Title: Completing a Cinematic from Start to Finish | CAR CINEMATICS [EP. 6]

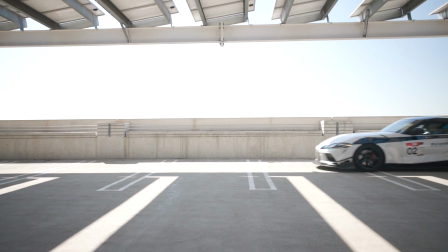Hey, long time no see guys! In this episode, we're going to be creating a cinematic video from scratch.
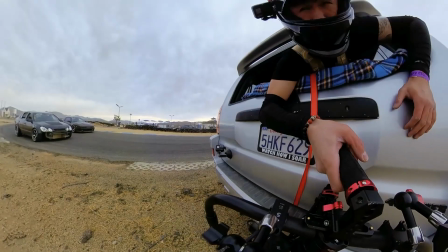I'm basically going to walk you guys through my typical thought process and what it's like making a video from start to finish.
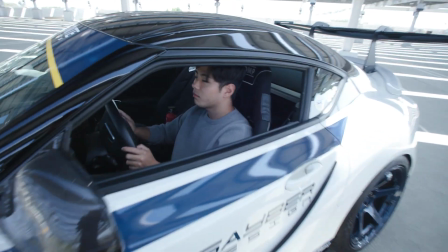I'll go over how I come up with ideas, including how I choose vehicles, location scouting, choosing what kind of music to use, and coming up with unique ideas.
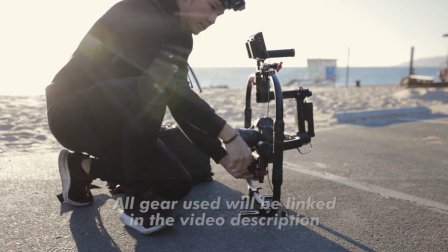After watching this video, you should have a general idea of what mindset to have when creating videos, as well as what tools and camera settings you'd need to get the best results.
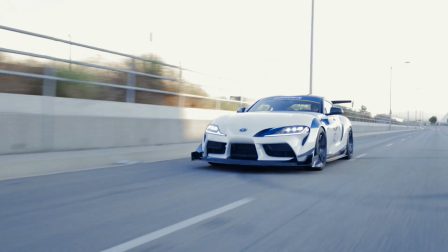So get your notebooks ready kids. Welcome to episode 6 of Car Cinematics.
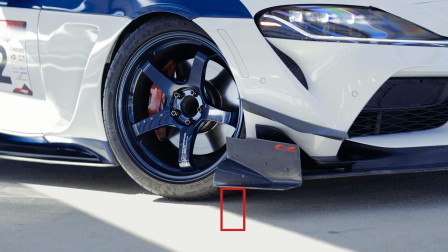All of the footage shot in today's video will also be available for download if you guys want to participate in my second editing contest.
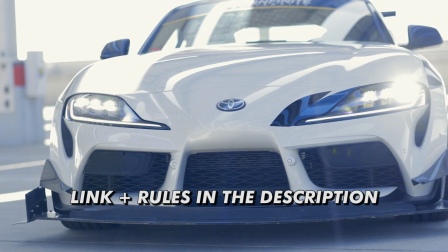Stay tuned until the end of the video for all the info and contest rules.
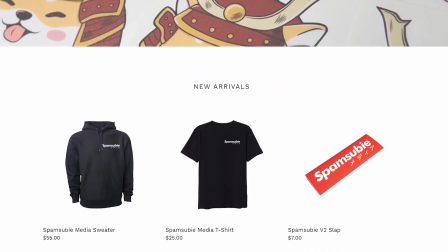Also new SpamSuby merch is available at SpamSuby.com if you want to rock some cool apparel while you're on the job like me.
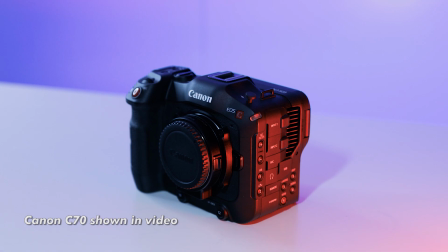Alright so first things first you're going to want to use a camera capable of at least 60 frames per second.
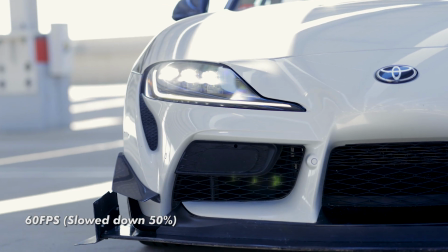I say 60 frames per second because for the beauty shots of the car you definitely want the flexibility to slow down your footage.
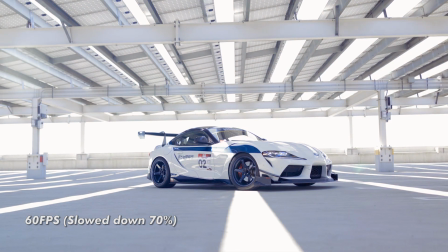When the car is parked I usually shoot at 60 and then whenever the car is moving, I'll shoot at 24 frames per second.
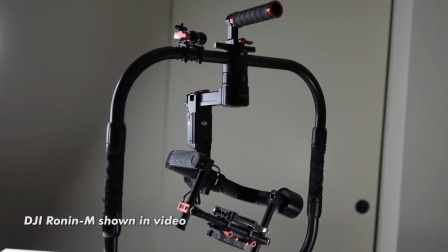Next up is obviously a gimbal. I'm using my trusty Ronin-M that I've had since 2014.
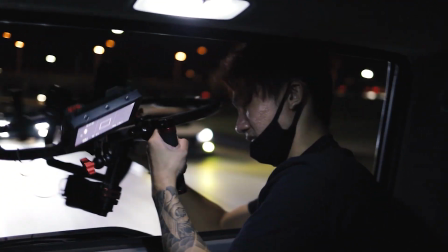How this thing is alive, I have no idea. I basically beat the shit out of it every day. Another must-have for filmmaking is an external monitor.
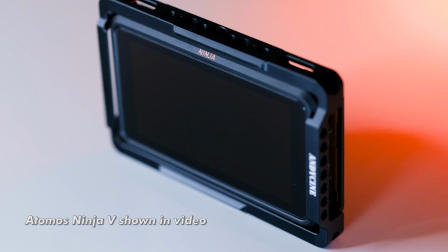External monitors offer many benefits including a larger viewing screen obviously and
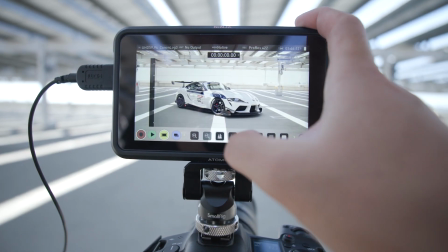video-centric tools that will aid you in nailing your focus or exposure such as zebra,
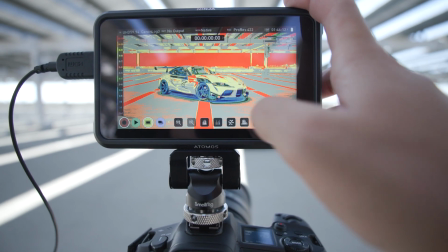waveform, and false color just to name a few.
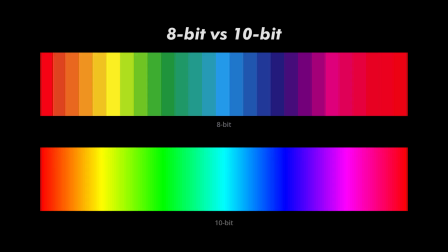You can also record higher bitrate video through an external monitor all while recording it into a much more manageable file format such as ProRes.
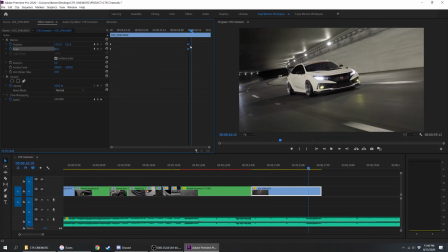This will make editing much easier as these codecs are more optimized for editing software such as Premiere Pro which is what I use.
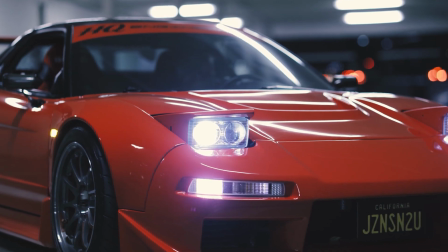Next tool in line are ND filters. If you want that super cinematic look I advise using lenses with low aperture or f-stop.
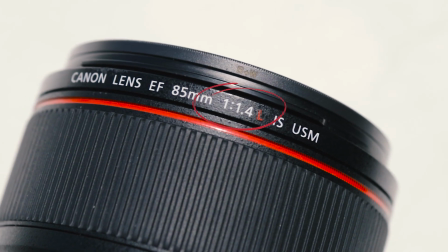I always shoot with my aperture wide open so that my backgrounds are blurry.
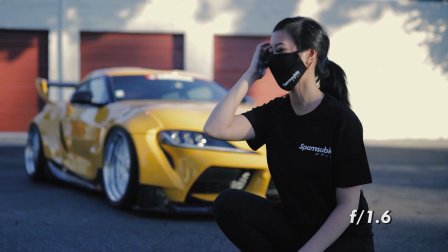When your subject is tack sharp but your background is blurry, this creates a buttery smooth look.
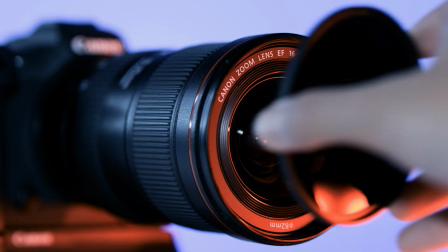However, shooting wide open means you're introducing a lot more light into your camera sensor. To counter this, use ND filters so that your image is not overexposed.
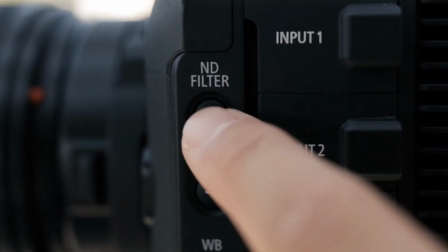Screw on lens filters work, or in my case, I'm using the built-in ND filter system on the Canon C70 so I can change ND at the click of a button.
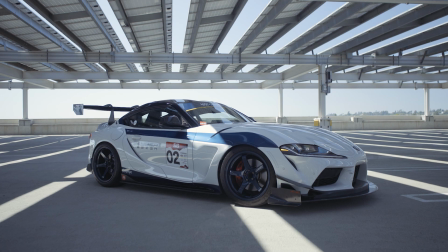I also like to shoot in 10-bit log on my cameras, there's more data being retained in the colors, shadows, and highlights when you shoot in log.
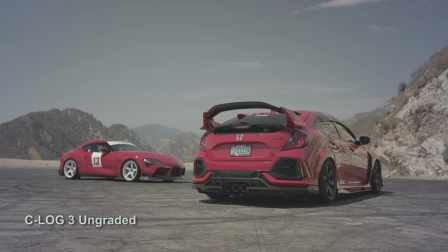It requires more work when color grading, but the benefits you receive are 100% worth it.
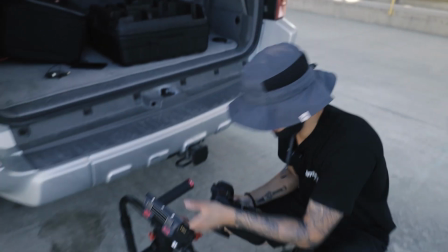Now that you know the basics and essential tools, let's move on to creating. For this video, I've chosen to use my buddy Caleb's Supra.
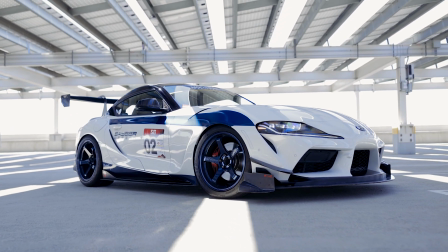His car has a bunch of aero parts and a very unique color scheme that I think will pop on video.
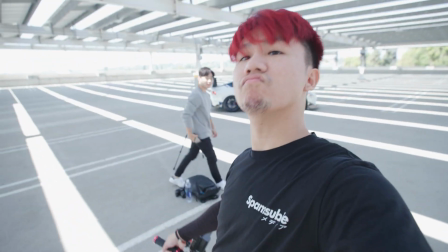We're shooting at this empty parking structure that's well lit and very open so it doesn't distract from our subject.
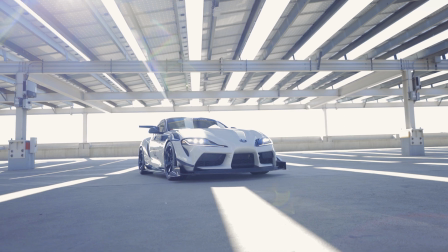What's cool about this location is during noontime the sun casts these linear shadows that looks really cool on video.
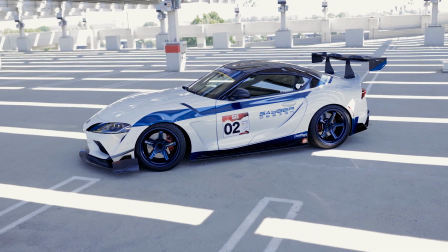Always pick a location that won't have any distracting background pollution such as trash cans, people, or other vehicles.
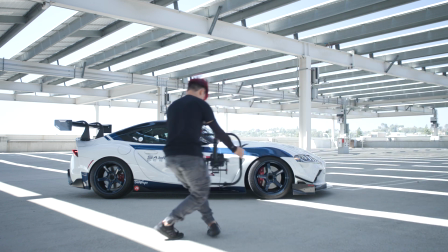I can't really teach the technicality of using a gimbal so I'm just going to show you some of my
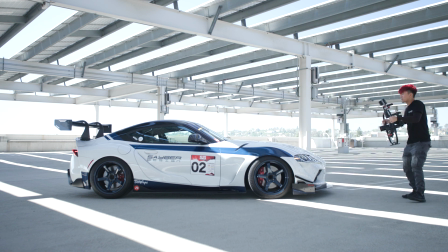favorite camera movements that are all different from each other and cover a variety of focal ranges and speeds.
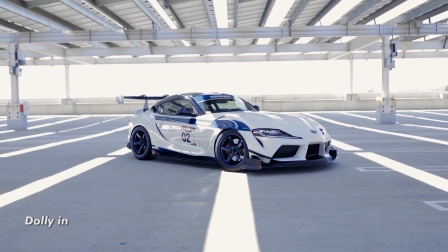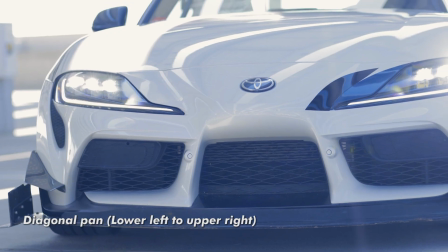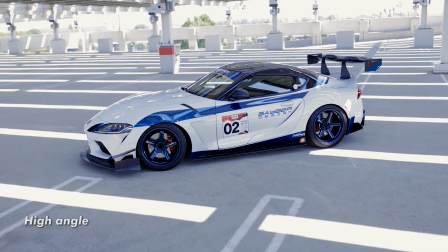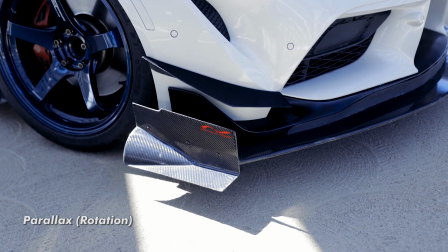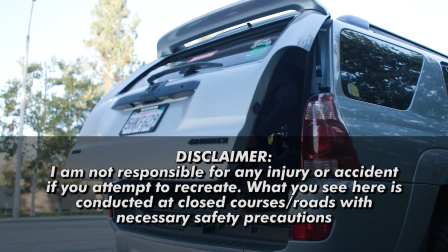Before I move on, I want to disclose that I'm not responsible for any injury or destruction of equipment if you attempt to recreate what I'm about to do.
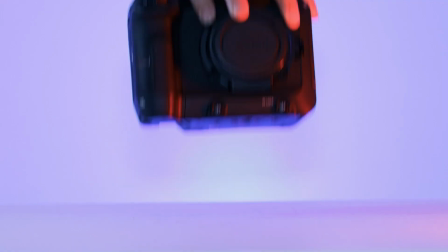When shooting rollers, I switch over to my smaller camera, the R5.
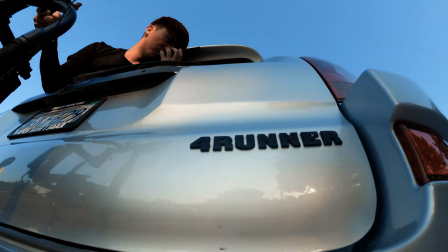We're using a Toyota 4Runner, which in my opinion is one of the best vehicles to use since it has a roll-down window in the rear.